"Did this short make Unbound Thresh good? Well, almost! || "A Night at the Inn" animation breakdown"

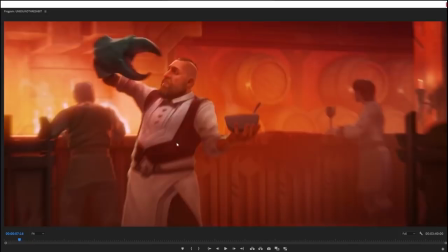It's a little bit of animation trickery, but it gives you that sense of, like, this claw is a foreign thing,
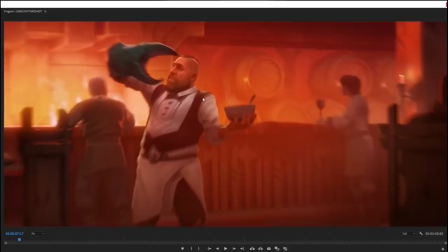it's like an alien thing that's an antagonist to him.
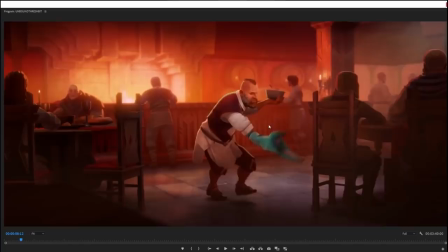So, like, even here, like, after 7 seconds, we know that the claw is antagonistic to him, that he doesn't control it, and that he's, like, not,
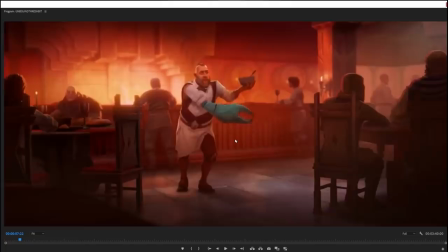like, he's being hindered by it actively.
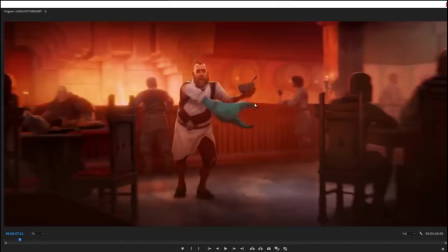And this is another thing, like, I love the use of weight here, because the claw, like, lunges for the soup because it's trying to knock the soup over, right?
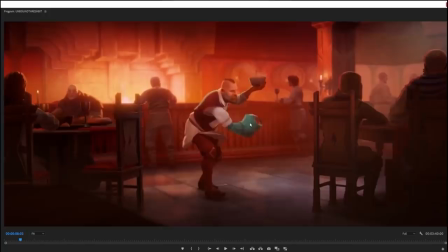And as it lunges, you can see the weight of it pulls Bort forward, so he kind of has to catch himself with one leg here. And then, like, it keeps trying to sort of chase the bowl of soup, and then is like, gives up and decides to go in another direction.
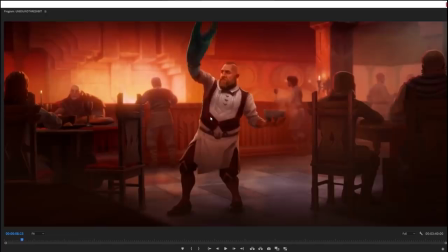And you can see how that pull, like, it pulls him off balance. So again, he kind of has to run to catch himself, and then it, like, swoops upwards.
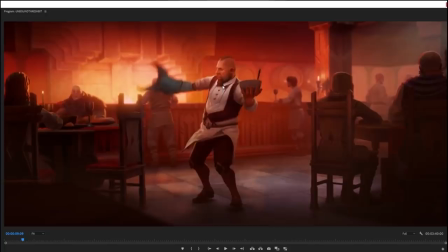And that's when you can see he sort of follows with his body, finally plants himself and restrains it a little bit.
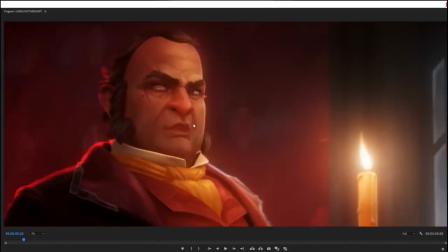Like, there, you can see, like, he's sort of planting himself to sort of find his center, to sort of, like, goddamn wrestling with the thing, like, get under control.
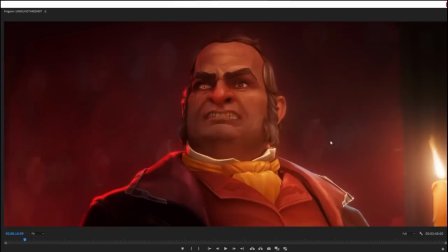Urgh. There. And then, this motherfucker with the golden eye. Like, you just take one look at this guy, and you know what kind of greasy asshole this dude is,
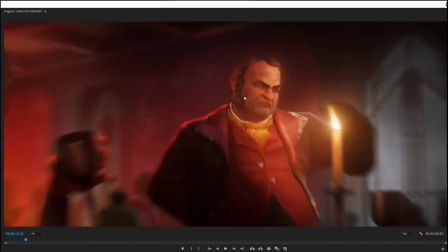like, with the gold tooth and the gold eye, and, like, those thick eyebrows and that angry expression,
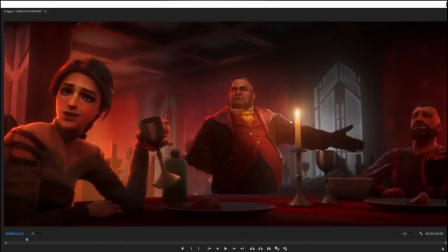like, Bort! Get yourself over there, you crustacean fool!
And here, also, we get the introduction to Bort's relationship with everyone else. Everyone else thinks that the shitty thing that's happening to him, his misery, is funny.
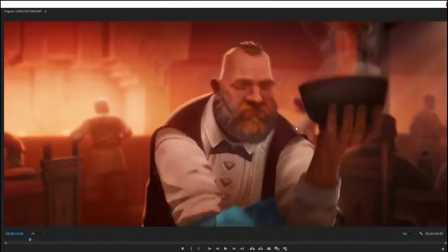Ah ha ha ha, look at Bort with his, like, magic curse claw that is making his life miserable.
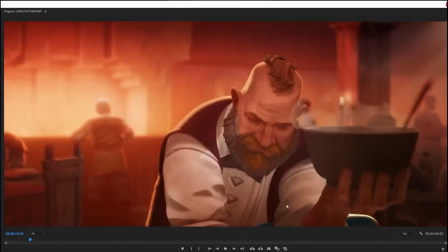That is a funny thing to us. So Bort has to do this little gesture, like, clamp it under his elbow.
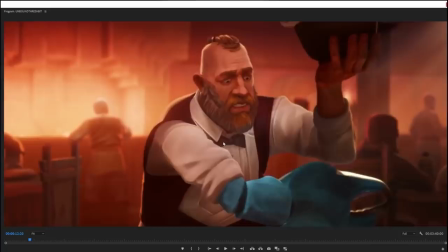And look at the way he's walking here. Like, look at how, like, the hunched over posture.
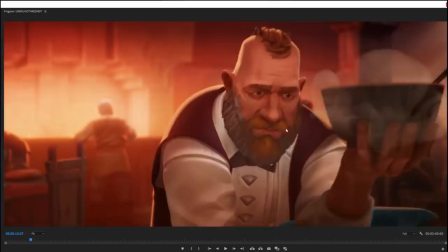And, like, this sort of defeated look in his eyes. Like, this is a man who's kind of broken, right?
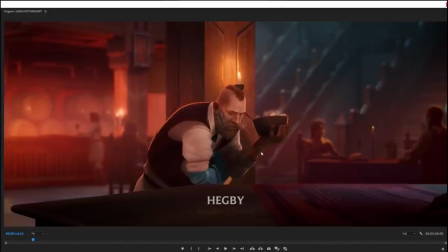Like, this is a man who's, like, really, like, who has to apologize for himself all the time because of things that are,
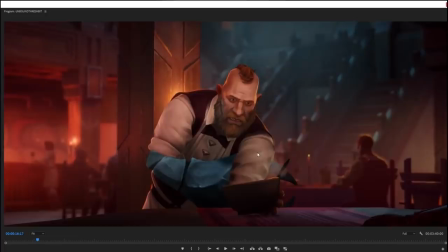like, that are just objectively not at all his fault. And yet, like, here he is struggling to do his job, struggling to do anything.
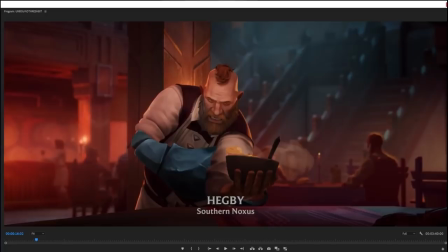And in case anyone's wondering, yeah, I think the soup in the bowl, actually, you can probably zoom in on it and see.
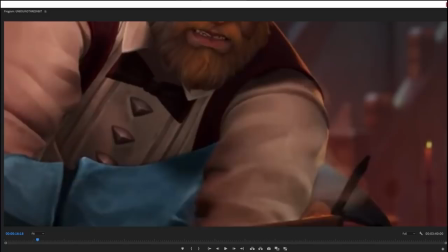I think the soup in the bowl is hand animated. It certainly looks that way.
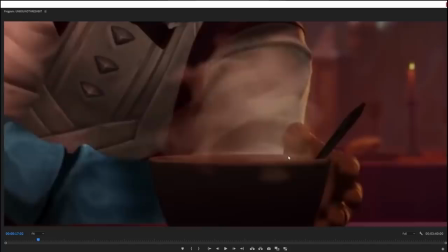It could be like a physics engine generated 3D liquid that they've just kind of painted
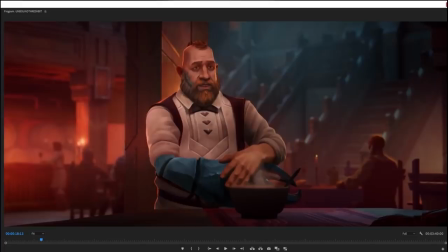soup bits on. But it looks like it could be hand animated. There's some more hand animated things later in the short, though. And by the way, a little production note. Most of the environments that you see here, like most of the things that the character are interacting with, are probably 2D illustrations.
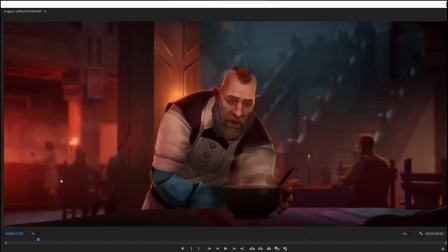So, like, the pillar behind him, most of the tavern, the backdrop, the backgrounds, all 2D illustrations, but the characters in them
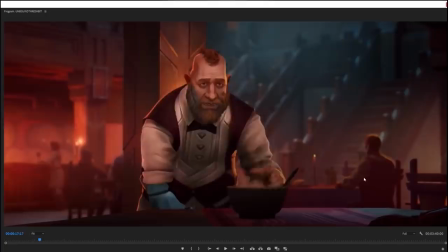are typically 3D models that are programmed to do, like, that are animated with,
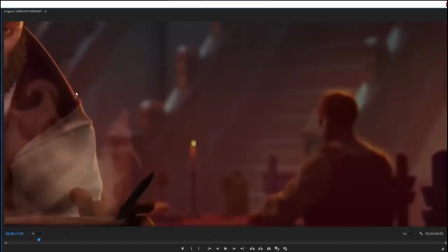like, just a minimum of little things that they do. It's probably easiest to see on the dude sitting over here.
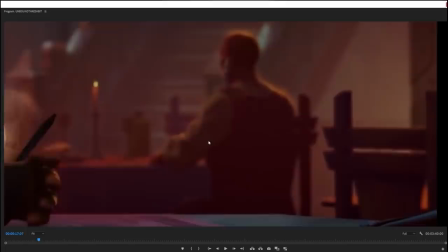Right?
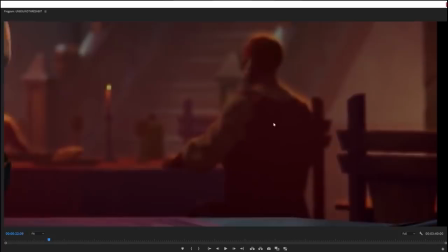You see he has this little sort of fiddly gesture where he changes the position of his arm a little bit, and he does a little sort of idle fidget thing in the background.
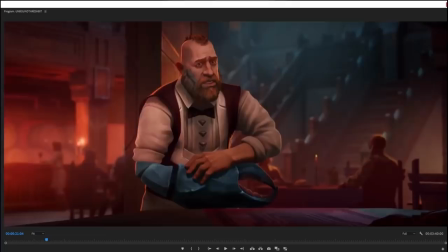And most of the characters I see in the background of this thing are animated, which is something that's a little bit unusual because,
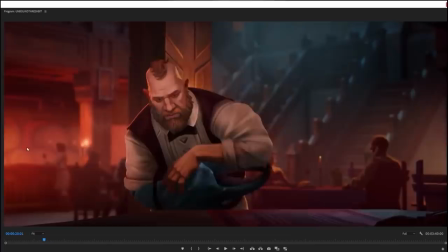like, I've seen shorts before where they've just painted, like, static patrons in the background of a bar scene like this because,
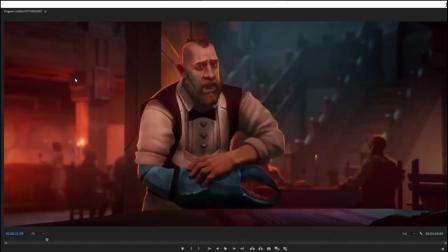like, who needs them to move? But as far as I can tell, they're all animated. They could be 2D animated, but I doubt they'd go to the trouble of doing that. But the backdrops are painted. Like, they're all painted 2D illustrations that are then layered into a 3D scene.
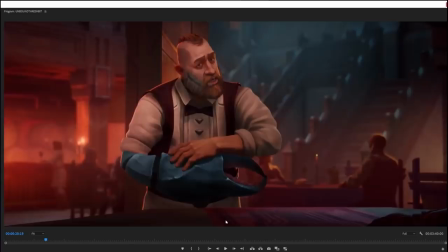So the table here in front of Bort is probably a 2D illustration. It could be a 3D object, but it's probably a 2D illustration that's layered on top of what the character animation is doing. As the poor guy is trying to give the explanation for the thing. And he, like, that shrug also.
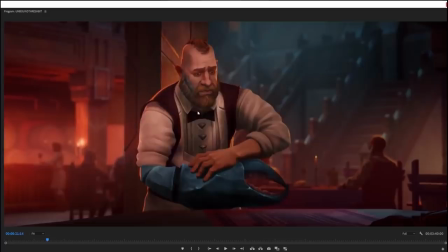Like, that shrug, you just know how he feels, right? You can just tell, like, what's his attitude towards all this?